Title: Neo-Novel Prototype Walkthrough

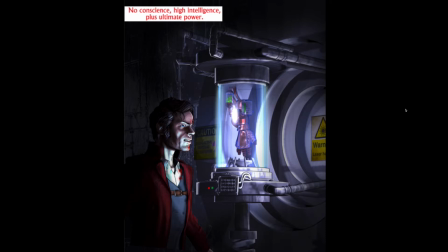(12:20)
This is one of my favorite panels. It took a pretty long time to create that. I had to build the containment field. So remember, it's all a 3D model, all made in ZBrush,
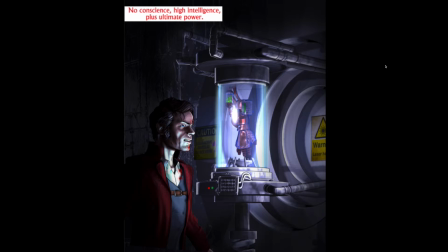(12:37)
with various different lighting effects and different render effects. And I think it created a really nice atmospheric image. We do have the potential to actually have certain things like rotating in 3D. So this is an option for this panel,
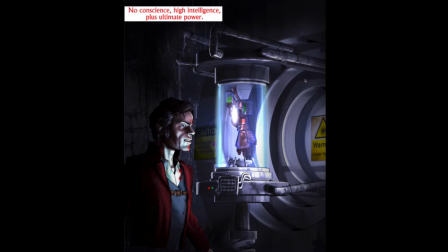(12:56)
would be to show the device within the field kind of spinning on its axis, but we're not sure if we're going to actually do that yet.
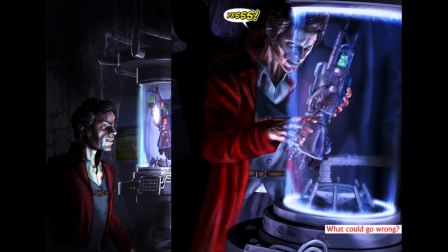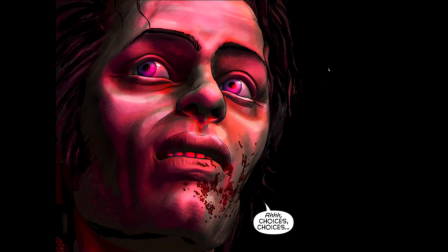(13:12)
So this is another panel where I've taken like two different renders of it,
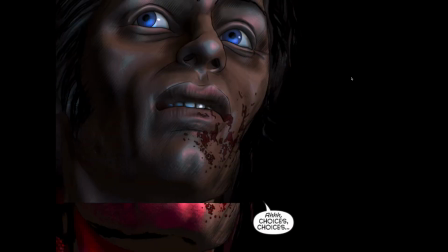(13:17)
where one with one type of lighting and another with a second kind,
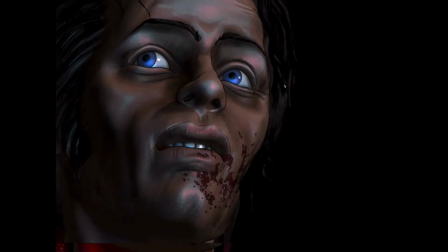(13:22)
and it's going to create an alarm sort of flashing light effect.
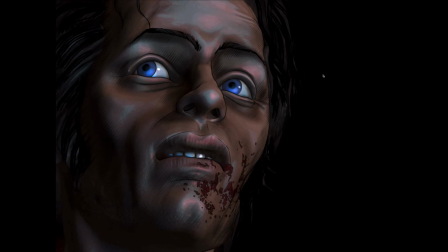(13:27)
In this case, it's just temporarily put in there so you can see the different image, but it hasn't actually been set up yet, so it creates that effect.
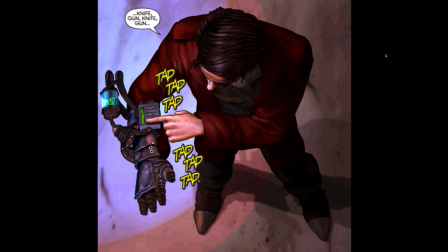(13:44)
Our letterer Taylor did a really nice job here. I can almost see Jack's hand moving as he taps in the coordinates.
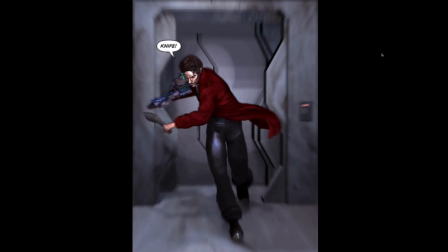And this is one where you can see a typical Photoshop effect coming into play,
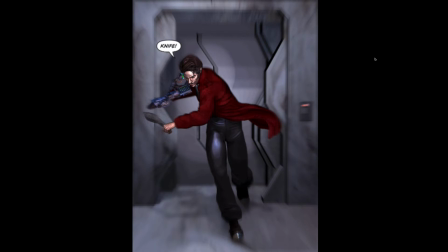(14:05)
the motion blur, or the radial blur, I think in this case, to create that sort of sudden surging forward of motion.
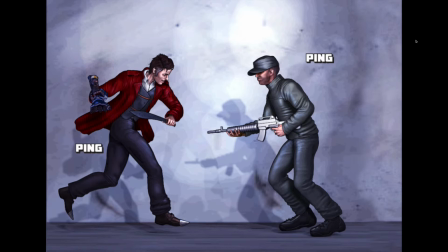(14:16)
Now this is the fight scene, very much inspired by the Korean movie Old Boy. If you've seen that, you'll know what I'm talking about. There's an insane corridor fight scene. If you've seen the new Daredevil series, it's a little similar to that as well.
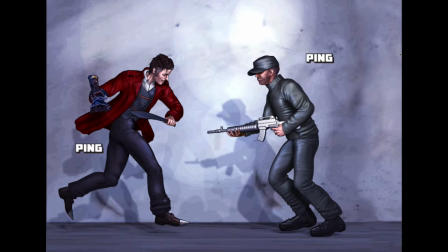(14:37)
I couldn't be quite as ambitious as they were in Old Boy, but I think this one works out pretty well.
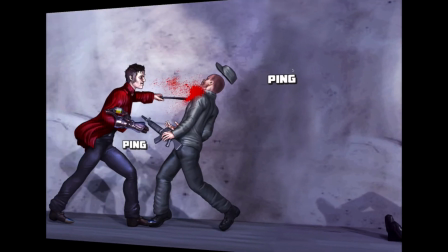(14:44)
It's actually one huge long panel. It's
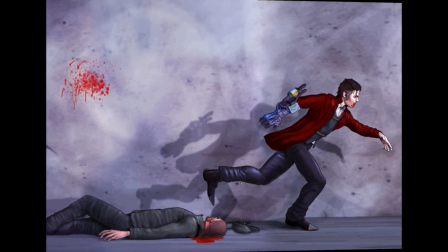(14:51)
all of these images are just part of the same picture.
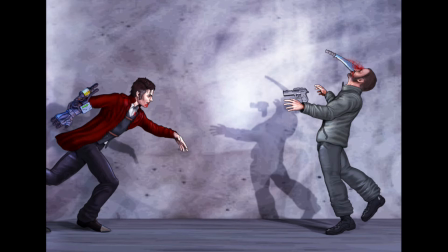(14:59)
It's pretty gruesome at times, our story. We don't pull our punches in terms of the violence.
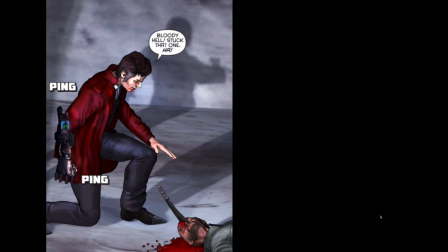And Jack is actually a British character. Don, the writer, is from the States, and I made a suggestion that that maybe Jack could be British, because I always saw him as this
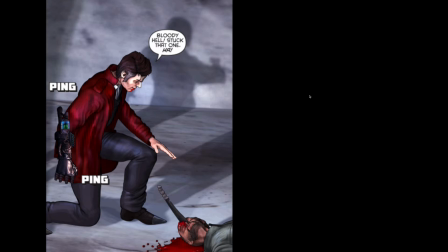(15:26)
slightly twisted sort of Robin Hood character, and Don liked the idea, so we've stuck in a few a few Britishisms. So bloody hell, stuck that one. That's a very British thing to say, I would say.
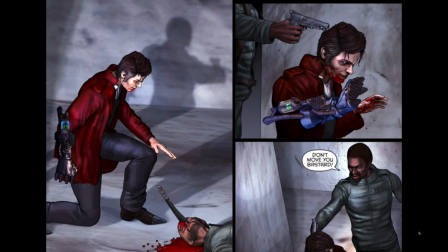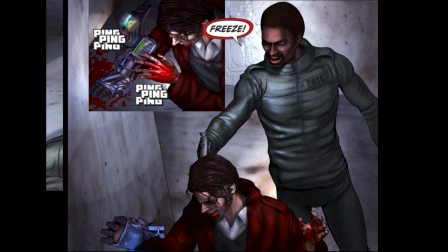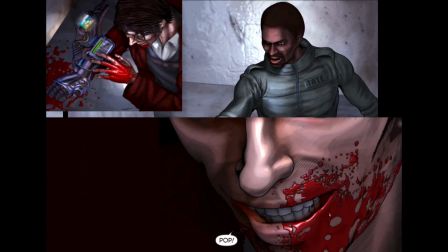(15:53)
So here comes Jack's Great Escape.
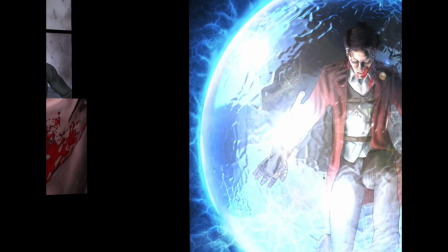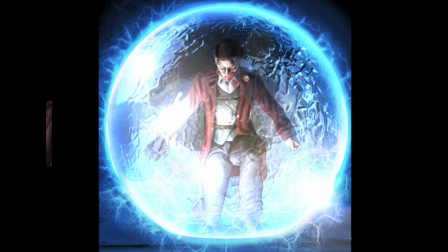(16:04)
So this is the intertime device being activated for the first time, and basically transporting Jack out of harm's way.
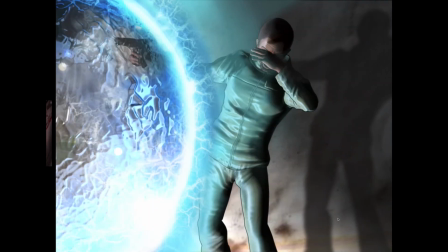(16:15)
But unfortunately, the security guard Tate gets caught in the field as well, but only partially. So he wasn't protected by the actual device.